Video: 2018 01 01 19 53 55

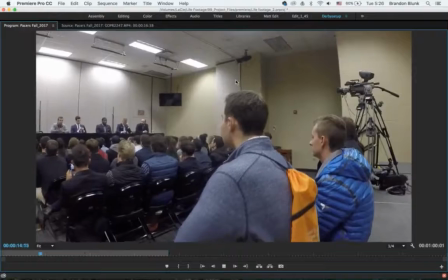16:32 This one's fine. And so yeah, these ones I did some stuff on because there's some minor shake.
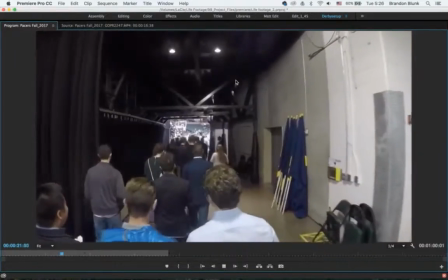16:40 Here I tried to, but it's not really worth it because it's so shaky. This one, you can see it kind of moves a little bit.
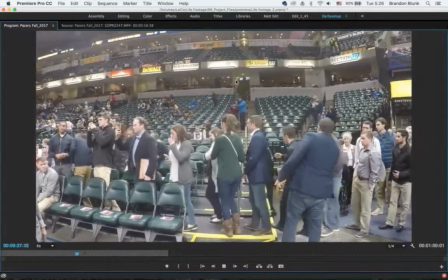16:47 So I think I fixed that in the end before I did the final exporting.
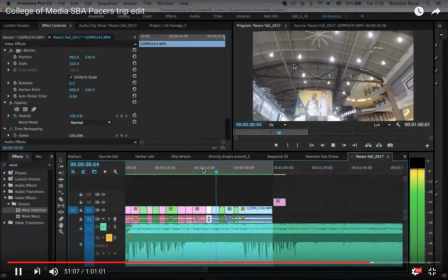16:52 But basically, yeah, still kind of reviewing it and making sure that it's good.
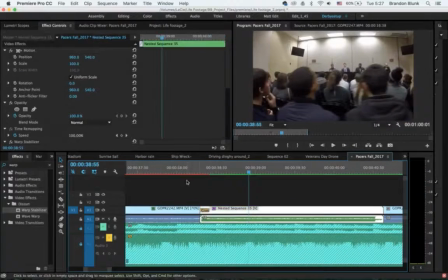16:58 Doing a little, see now in the mindset, I have taken all these different
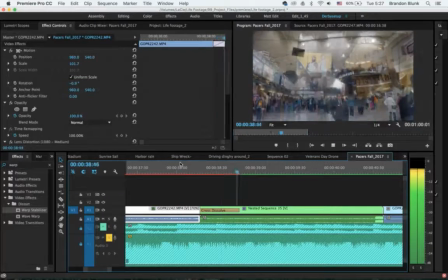17:06 pieces of the actual video and put it together in one cohesive story, visual story with the music.
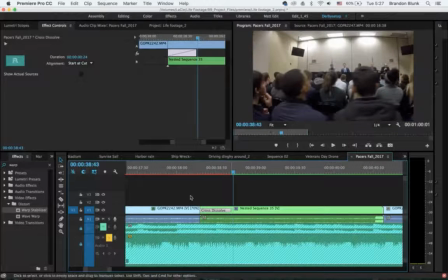17:13 And so now I'm kind of watching it and saying to myself,
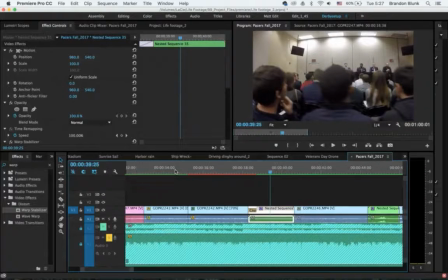17:18 because if you think about it, I've seen these clips probably now 12, 15, 20 times.
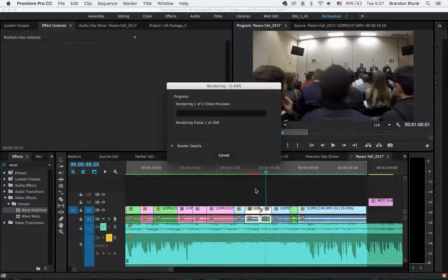17:23 I've watched the video itself probably that many times. So I have a biased, skewed perspective on actually what's going on and how somebody's gonna react to it. So to best combat that, I have to say to myself,
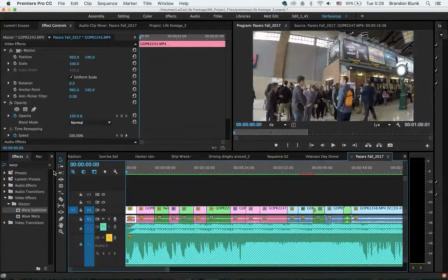17:39 they're now in they're sitting there in the lobby. Oh, they're on a trip.
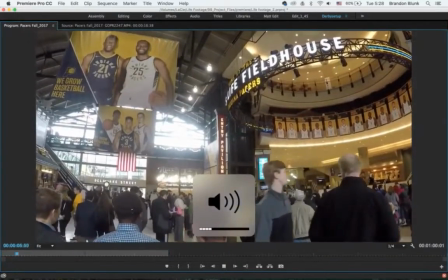17:44 This guy's saying go. They're like, hey, now we're going this way. Now we're in this place with a brick wall.
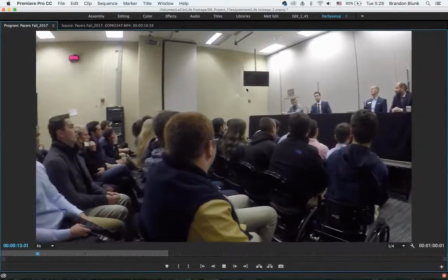17:51 What is that? It's oh, it's the bowels of the stadium. Now they're doing a whole press conference thing in there, so they must have been downstairs, right?
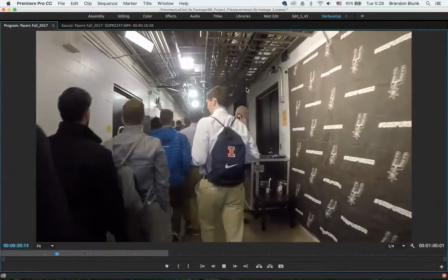17:59 In the press conference room. Now they're off again somewhere. Obviously in the bowels of the stadium, which I think is a cool shot.
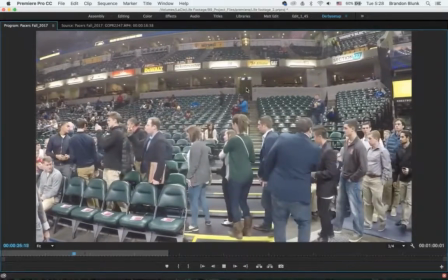18:05 Now they're going to the court. Here it's more showing, not or telling, not showing.
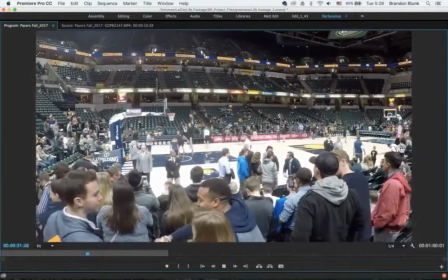18:11 In video, people always say you gotta show the reaction first. It creates more suspense.
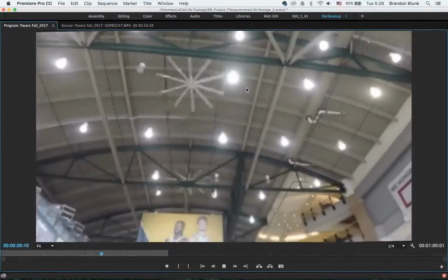18:17 So that was the thought process on showing them getting in before showing the court.
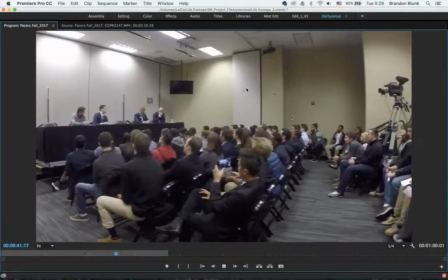18:21 And here's just a visual review of the last 30 seconds, because as I said,
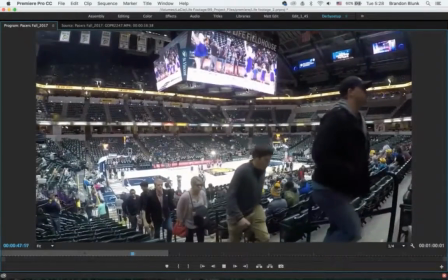18:27 somebody who has about a thumb's worth of patience to view this video,
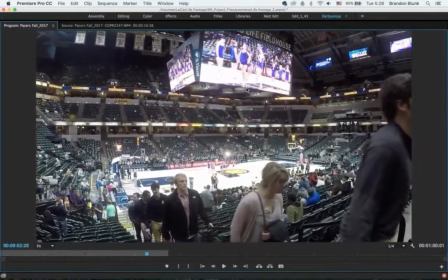18:34 because that was the original intent of the video.
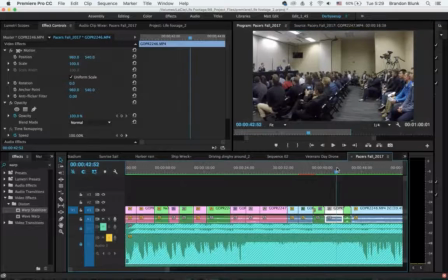18:37 They are starting to kind of get bored, so if you do a little more quick cutting, it will be more interesting.
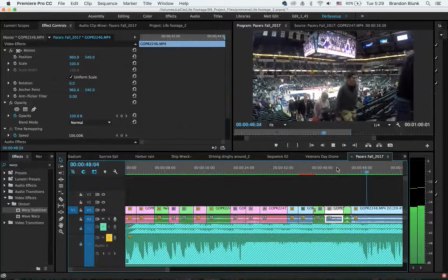18:44 And in the end, it creates a final thing that says, hey, visually, we're all moving up together,
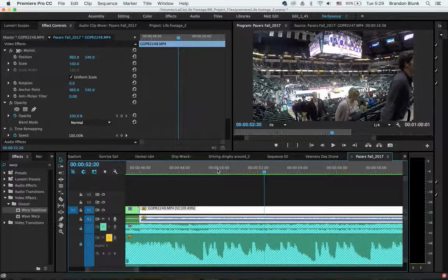18:51 and the trip is over, walking away from this experience type of vibe with it.
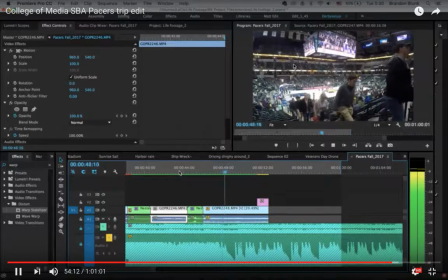18:58 And also I'm adding my tag at the end here,
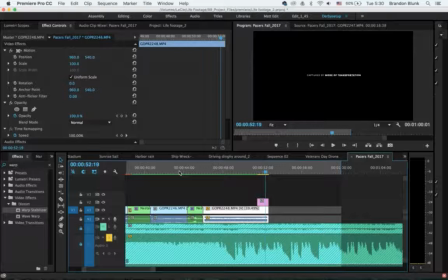19:04 and it comes out to about 52 seconds, so it's 8 seconds off,
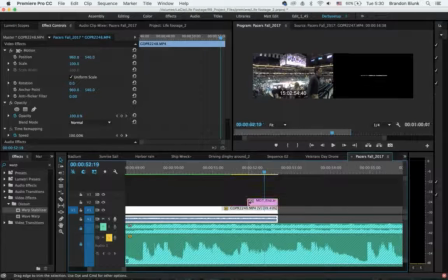19:08 but usually I think people kind of get bored at 45 seconds with a video like this.
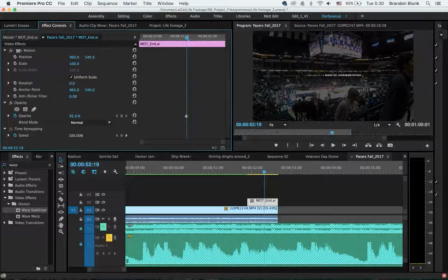19:15 And I could have easily made a very in-depth interview video and whatnot, but the entire process of cutting all of the footage up from raw footage, finding the music, exporting it, and putting it all together,
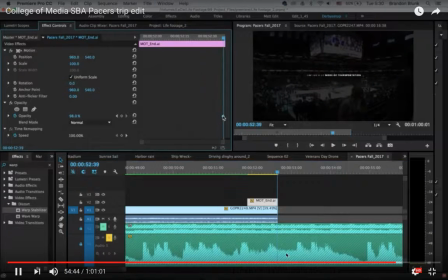19:31 and doing the screen recording and all that stuff took me only an hour.
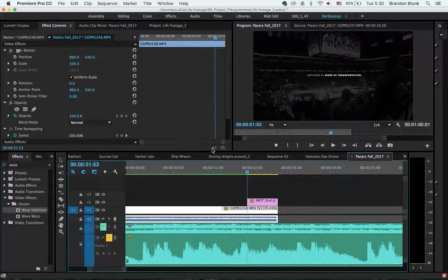19:35 So I'm able to take 60 minutes out of my day, put this all together, and have a good memory that is cohesive, professional, and also creates awareness.
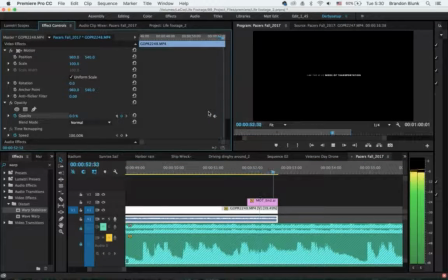19:44 So there's other projects that I do this on,
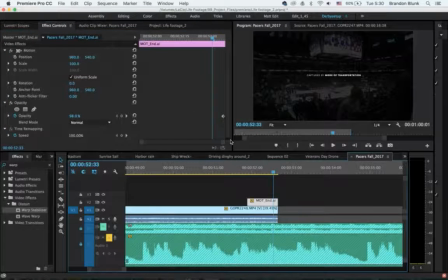19:48 but for something that I go run off and do on a Tuesday and skip class with my peers and go experience a field trip and excursion,
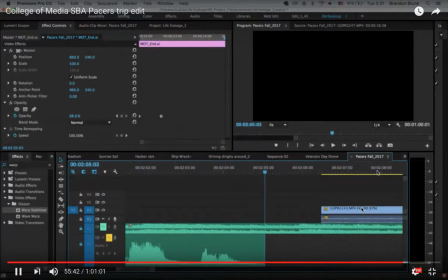19:56 this is a perfect type of thing. So editing all of the different stuff and kind of figuring out
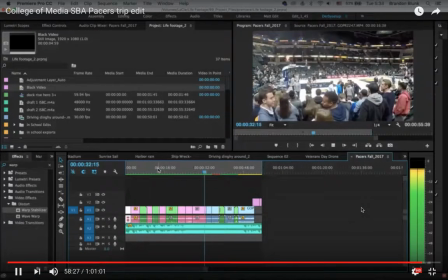20:07 where I want it to fade out and watching it some more.
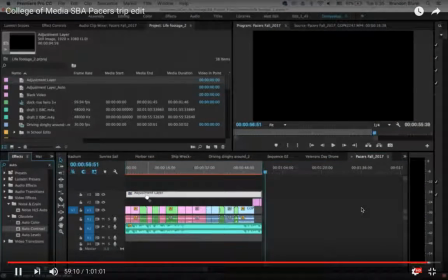20:10 And now I added adjustment layer on the top, which means that I put in different things.
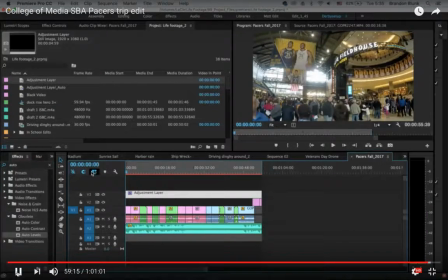20:17 And like I said, I'm trying to get this all done, not only just the editing part,
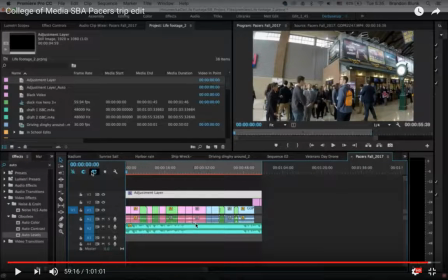20:21 because I've only probably put in 30 minutes of editing, but the rest of it surrounding it did take 30 minutes as well, between music and all the other things.